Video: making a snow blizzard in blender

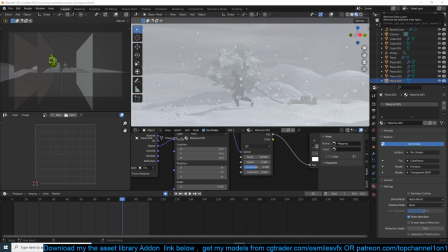hello there and welcome to top channel 101 so today we're going to be learning how to create a snow blizzard in blender so this is what we're going to be creating let me just play it back for you uh we made the animation part in the previous video if you want to learn that uh you can see uh how we did that so yeah before we get
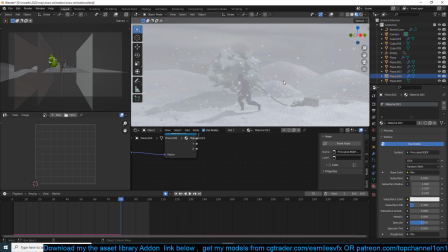into the tutorial let me just do a quick sponsorship because this helps out the channel and that makes it possible for me to make these
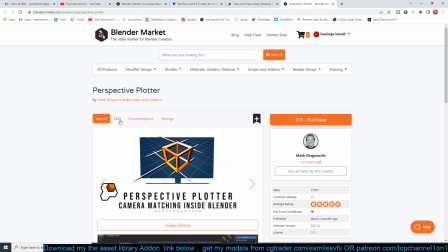tutorials so yeah this is uh brought to you by a perspective plotter and i don't that lets you align your uh reference
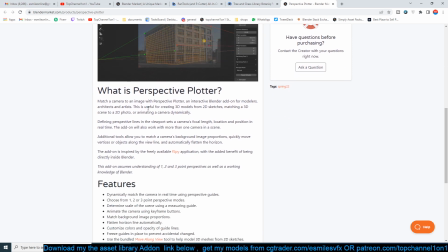images with your scene so if you want to get it link is provided in the chat you can read about the features it's a very cool add-on uh then also
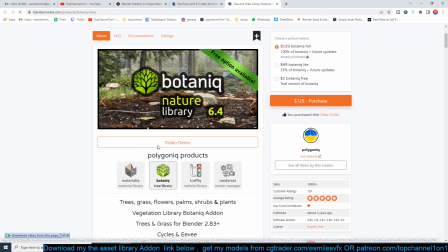botanical add-on is a library of trees and vegetations that you can use with your project again links in the chat if you want to check about check more about it and uh buying it supports the channel and finally we have run tools which is a hard surface modeling tools and just adds
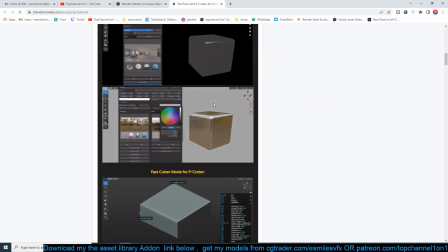a lot of tools or features to blend out that will enable you create hard surfaces are like this in a few simple steps
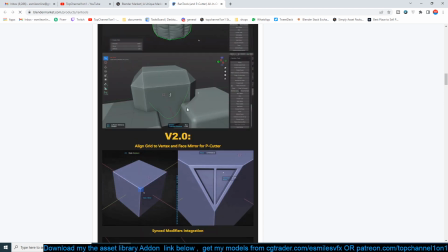again if you want to read more about this I can find a links provided in the charts it can help you make cables and quite a lot of other things
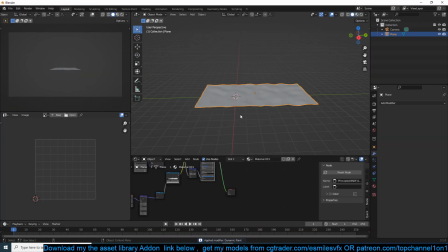so let's jump in and see what we're going to be doing today okay so this is our starting point I went to add a cube this is going to be our particle emitter let's make it so it fits our snow area I like that and we can go to the particle system create
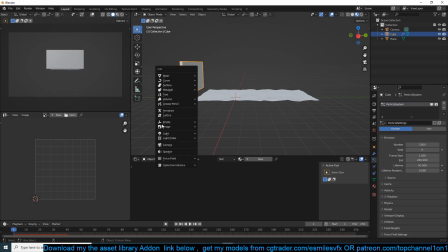a new particle system if we play back and say snow is falling down uh we can add wind so shift a force field wind i can rotate this on the x 90 degrees i think so that it's facing it's blowing in the direction of the particles so let's use a force of s
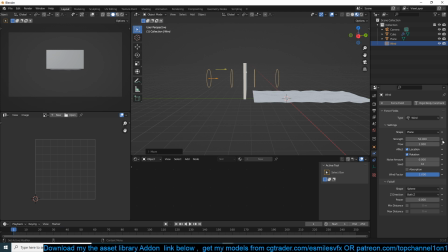drive 50. that's too fast 25 yeah around that and maybe we can bring this around there let me turn my shortcut
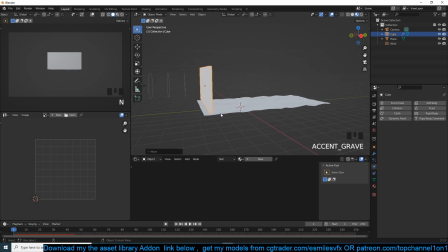so that if you want to see what I'm doing okay then another thing we want to do is that let me just for visualization let me add a cube here eternal random colors and
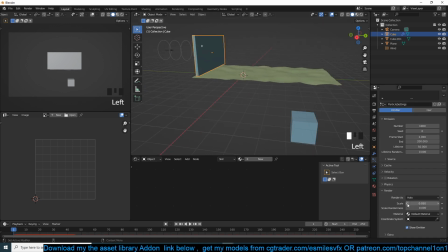go to the particle system our under render turn on object as rendered and runner as object and then see this is what we have we
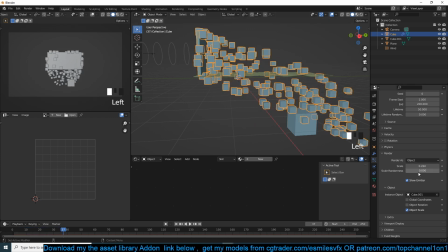can increase the scale of the cubes and I think I usually like to do is instead of emitting from faces I like to emit from volume so that
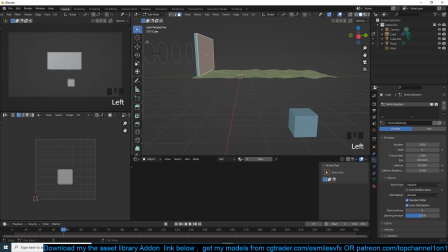let me go to edit mode here increase so that particles are instance inside let me turn off the viewport inside the mesh
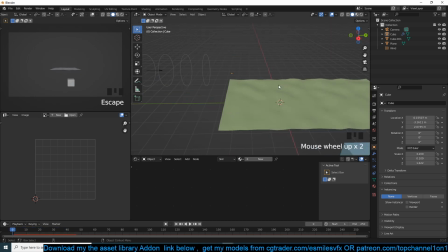as well like that one thing you will notice that particles are just entering the scene abruptly they just pop in and pop out when they die like here just you see
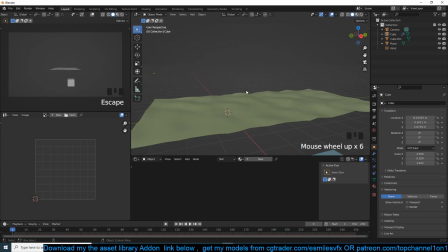them just disappearing instantly that's not something you want to see i don't want to see particles uh popping into existence and then popping out
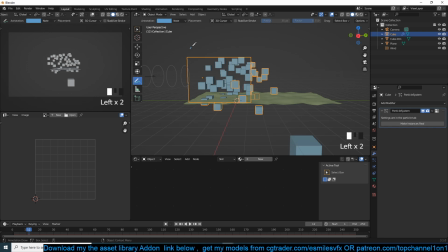it doesn't seem very realistic so what we want is to have the particles fade into existing and then fade out instead of just popping in and popping out of existence so to do that we're going to need a particle system that uh maps the particles scale so that it starts out small and then fades
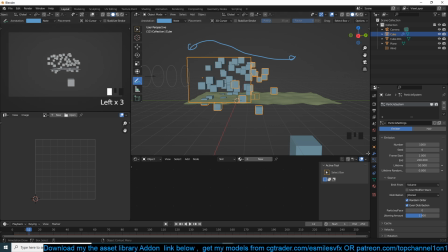Grows and then fades away so that it doesn't just pop out Exists it doesn't seem like it's just popping into existence and popping out. So let's go and Scroll down in the particle system until you find textures and I create a new texture.
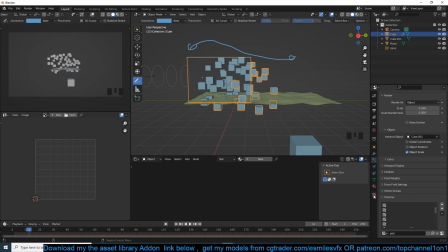I can call this Particle whatever you want to call it. Let's go to the textures and make sure that we're using That as the texture.